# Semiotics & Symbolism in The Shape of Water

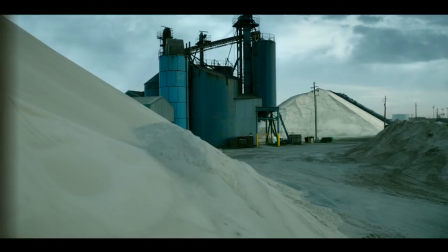Describing exactly what kind of film The Shape of Water is will be quite difficult.
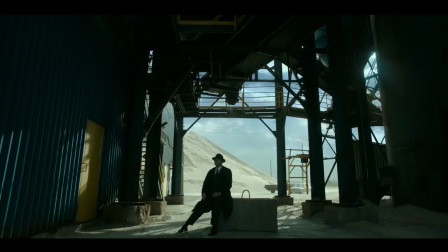On the surface, it's exactly what you might think a Cold War era monster movie might be,
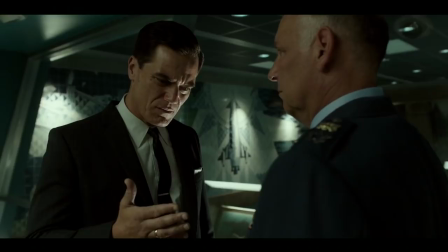and it encompasses all of the themes that you'd expect from 1962 Baltimore.
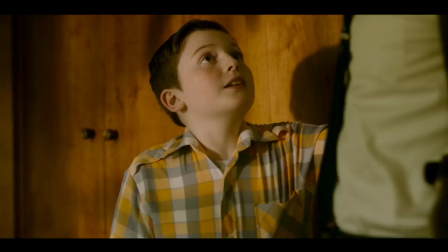A unifying fear of Russia, the expectation of a nuclear family, and music by the likes of Glenn Miller.
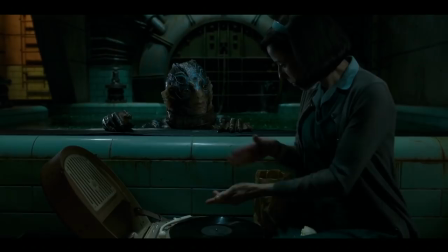But on a less obvious level,
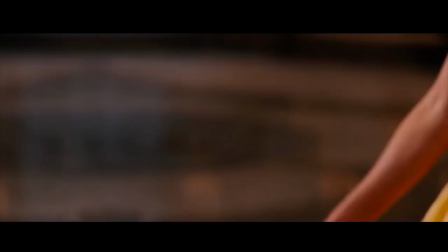it's this fantastic fairy tale that implements narrative elements you might find in stories like Cinderella or Beauty and the Beast.
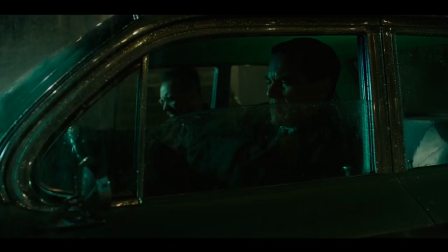Combining these two very opposing story elements has been very well done. From the set design, cinematography and makeup artist,
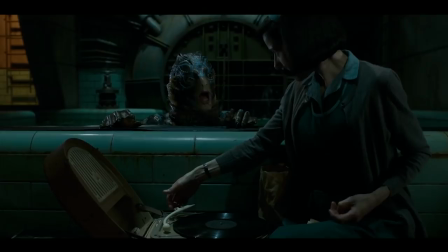I think we're actually able to identify the characteristics of each story element by identifying the colours that are used in the film.
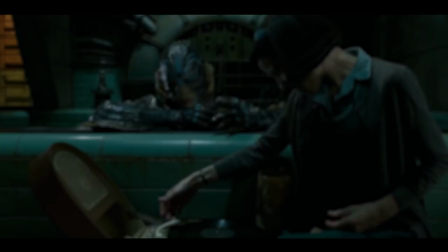The primary colour scheme for the film shows us that green, emerald and teal colours are what encompass a lot of the film,
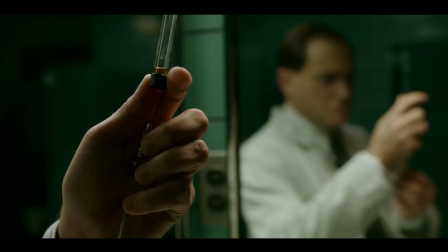which I mean is quite obvious throughout its runtime. The laboratory and institution very much represent this colour scheme, along with much more of the film.
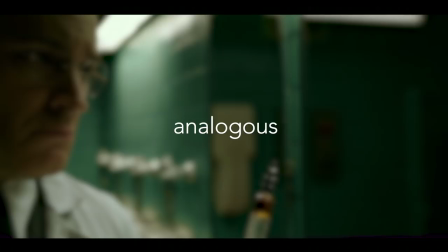These colour combinations are what's known as analogous on the colour wheel.
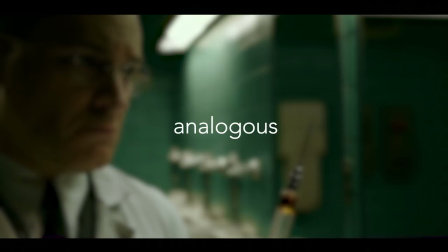By using colours that are close to one another, it creates a calm look that's often found in nature.
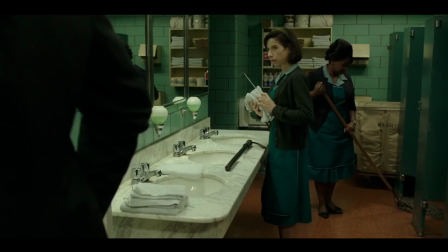These colours are found in a lot of the lives of each of the characters. Eliza and Zelda wear these green uniforms to work.
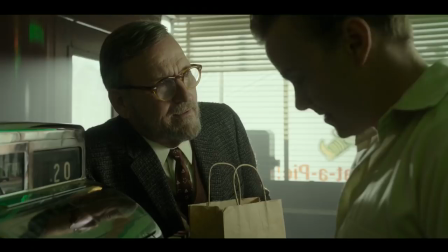Giles forces himself to eat key lime pie in order to talk to the server at the diner.
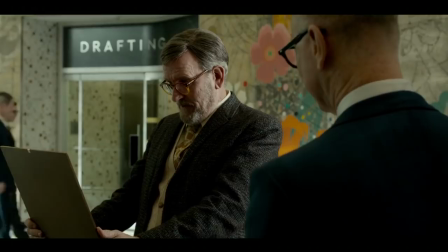He even gets told that green is the future by his ex-boss.
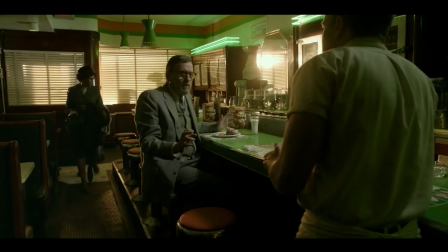Looking at these, it seems like all that's coated in green are representations of old world values.
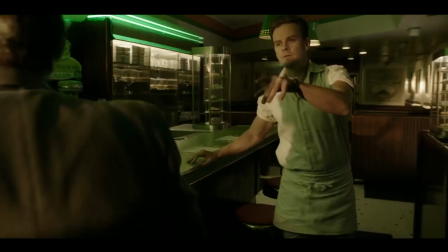The server turns out to be homophobic and racist.
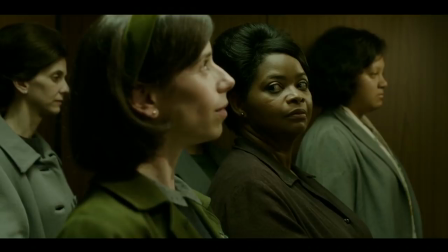The uniforms that Eliza and Zelda wear for their cleaning jobs are expectations of women in the 60s,
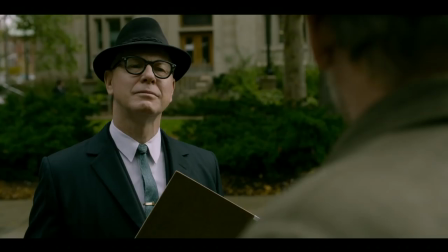as well as the need for Giles to change his painting to what his ex-boss thinks is the colour of a nuclear family-type future.
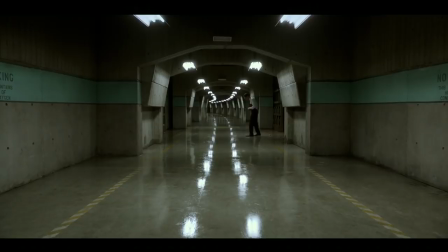I think it's safe to say that throughout the film,
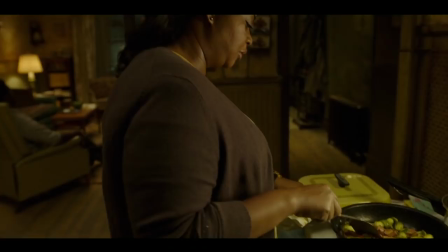the green tint to the world that Eliza lives is representative of traditional values that conflicts with her as a character,
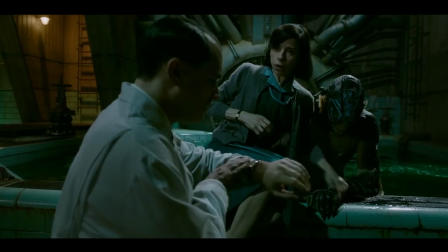as well as Zelda, Giles and Dimitri.
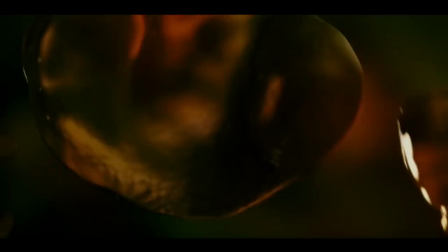The attitude of these characters reflect the colour that they inhabit, This is why red is introduced into the film slowly.
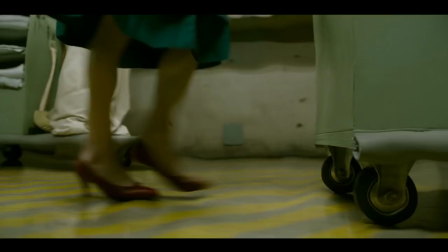The colour red is accumulated by Eliza as her relationship with the amphibian man develops and she opposes the normal values that everyone around her conforms to.
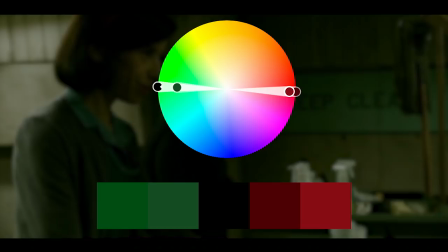I think that the colour red was chosen for this representation because it's an opposing colour to green on the colour wheel,
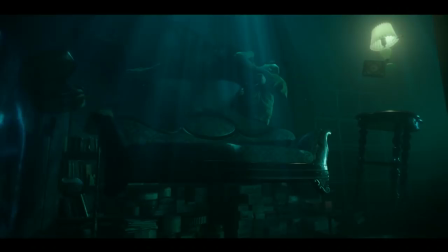which makes Eliza stand out in the film because she isn't a normal character,
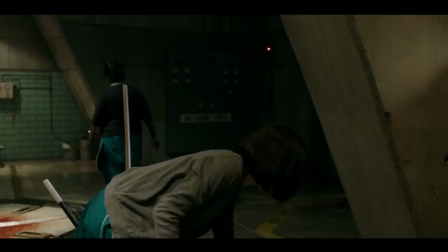she's the princess without a voice. These colours mirror the changes that each character goes through.
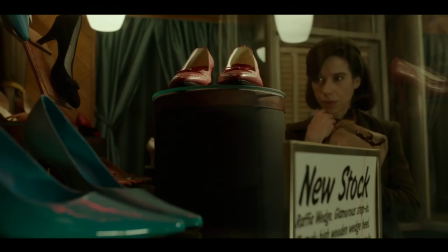The first time Eliza sees the amphibian man, she is cleaning Strickland's blood.
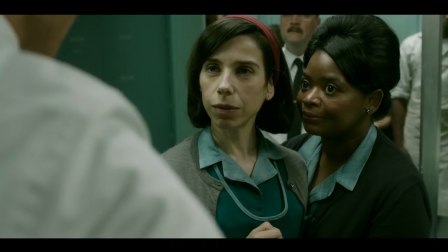And slowly through the film, she accumulates red shoes, a red coat, and a red bandana as she falls deeper and deeper in love with the amphibian man.
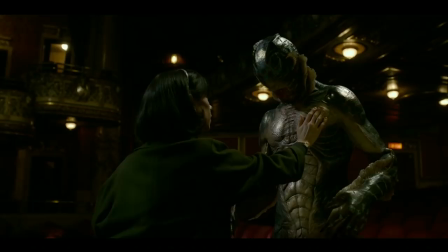She finds herself to be loved for the first time and fulfills her desire to be understood by someone.
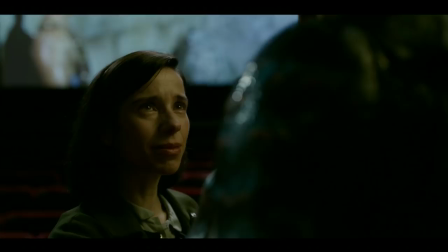She goes from a death cleaner to a lover. While this is happening, the characters around her begin to become themselves and follow in her footsteps.
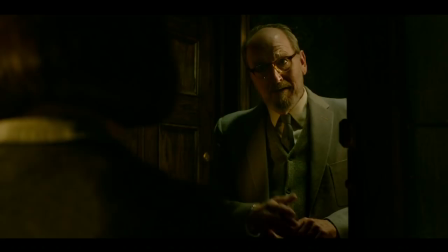Giles realizes that the diner server isn't who he thought he might be and gives up on the advertising business knowing that they won't hire him because of his sexuality.
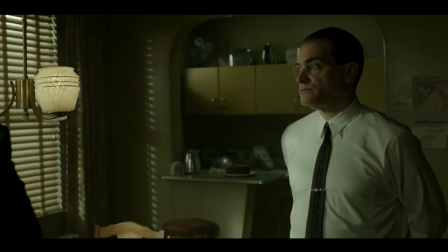Once he starts to help Eliza, he grows his hair back and ditches his toupee upon realizing his sense of self-worth.
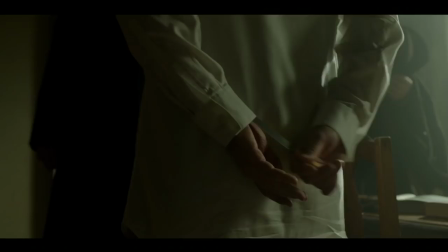Dimitri opposes both of his countries in trying to maintain his scientific integrity.
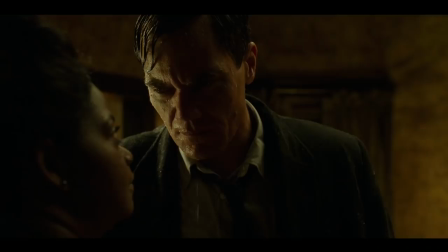Zelda continuously shows her independence in the face of racism and inequality, leading up to the confrontation with Strickland where she maintains her belief.
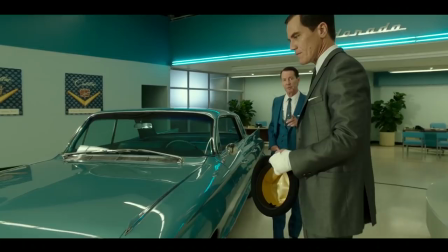Strickland himself is so obsessed with conformity that he does things that he hates.
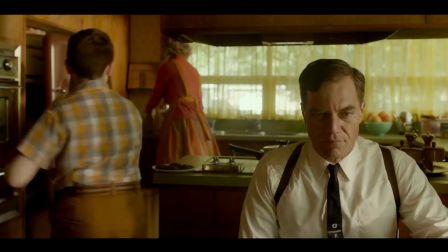He buys a car that's coloured green, a colour that he doesn't like simply because he's told that it's teal and he's the man of the future.
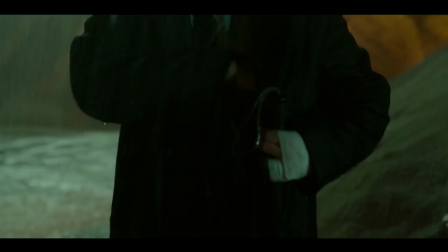He's in an unhappy marriage with a wife and kids simply because it's what's expected of him.
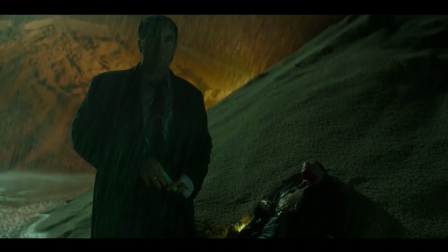He even tells Dimitri that throughout his entire life he does what he's told.
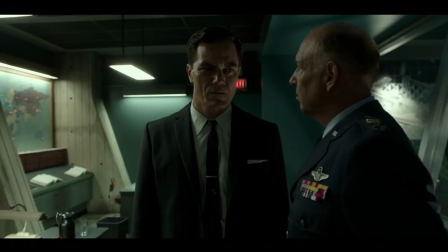After all of this his confrontation with General Hoyt sets him undone.
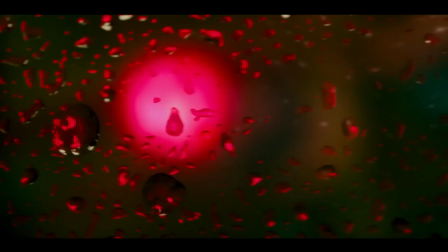His whole world is a lie and it's because of the people who rejected the norms of society that made it happen. There's a lot to look at in terms of hidden meaning and symbolism in the film.
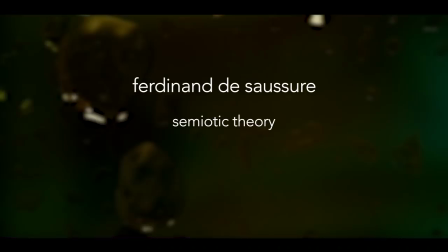The Swiss linguist Ferdinand de Saussure argues for what's known as semiotic theory that would explain a lot of what we see in The Shape of Water.
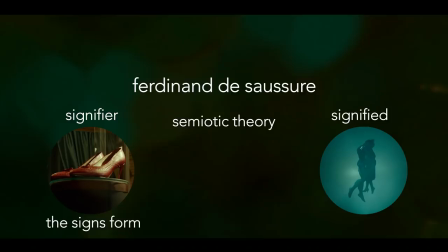He argues that we will always see a signifier which is the form a sign will take place in.
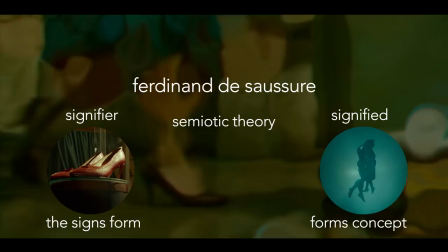This sign is the signified, a concept that the form represents, which I know is a bit confusing but it's pretty simple in reality.
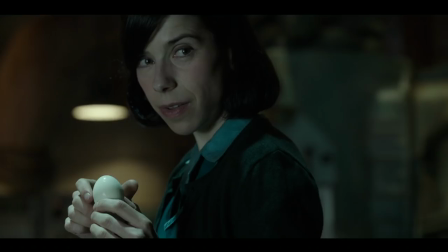An example of this would be the eggs that are continuously featured in the film.
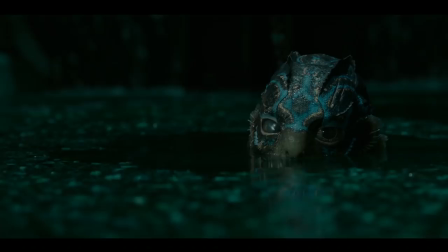In reality there's no reason why we would call them eggs, other than it was once decided by someone that that's what they're called,
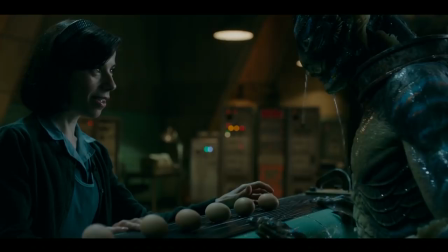and so eggs could carry any other meaning that we would give them, and so the meaning that we give them is carried by the letters that make up the name for an egg.
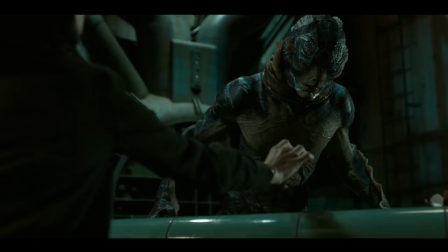In this case, fertility might be attached to the eggs in this film.
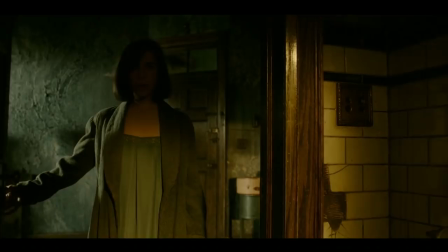Eliza begins her relationship with the amphibian man by giving him her eggs, and as her relationship regresses,
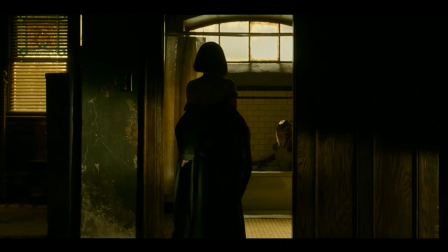she will eventually give him her other eggs.
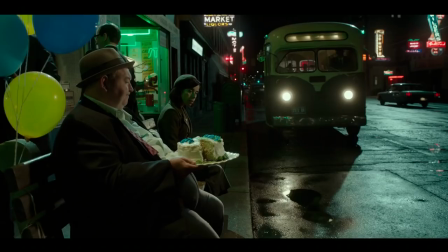In this scene we see Eliza waiting for her bus to come. Sitting next to her is a man waiting with a cake.
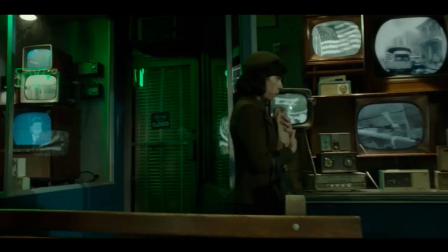This could be a symbol for the majority of people having a desire for a lot of different things in a person.
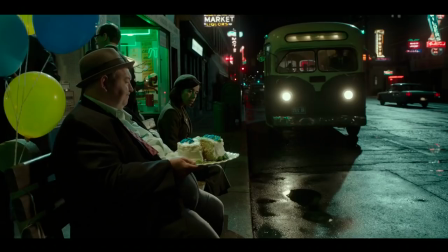Whereas Eliza only carries eggs. Just having a single ingredient leaves her short of wanting what everyone else wants.
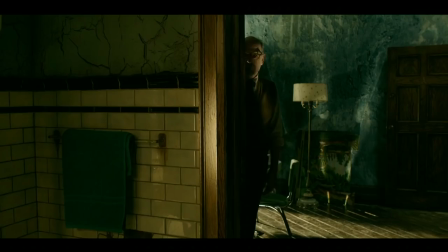This could be what she wants in the amphibian man. Semiotic theory can be used to explain the way that green and red are implemented into the film.
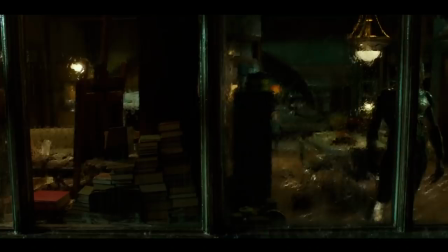The meticulous design of the world that these characters inhabit tells us a story that only the medium of film is able to get across. I'm so glad that the filmmakers could tell us this fairy tale in a wholly unique way. Thanks everyone for watching the video up until this point.
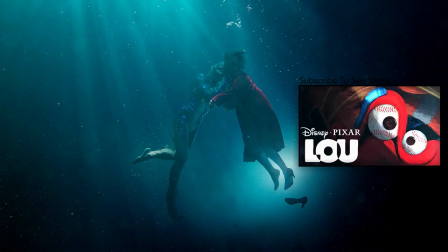I hope you liked everything I've had to say. If you've made it this far then please leave a rating to let me know what you thought. Last time I asked you to write Always Wear a Helmet if you got to this point in the video. So this time I'm gonna ask you to write Bold's Finest Grain.
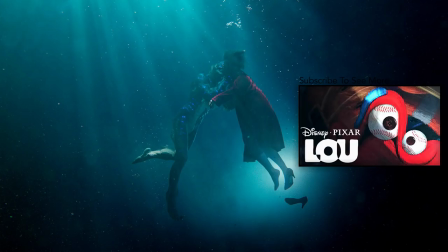Okay guys that's it for me. Make sure to subscribe to see more videos. My name is James Hayes and thank you for watching.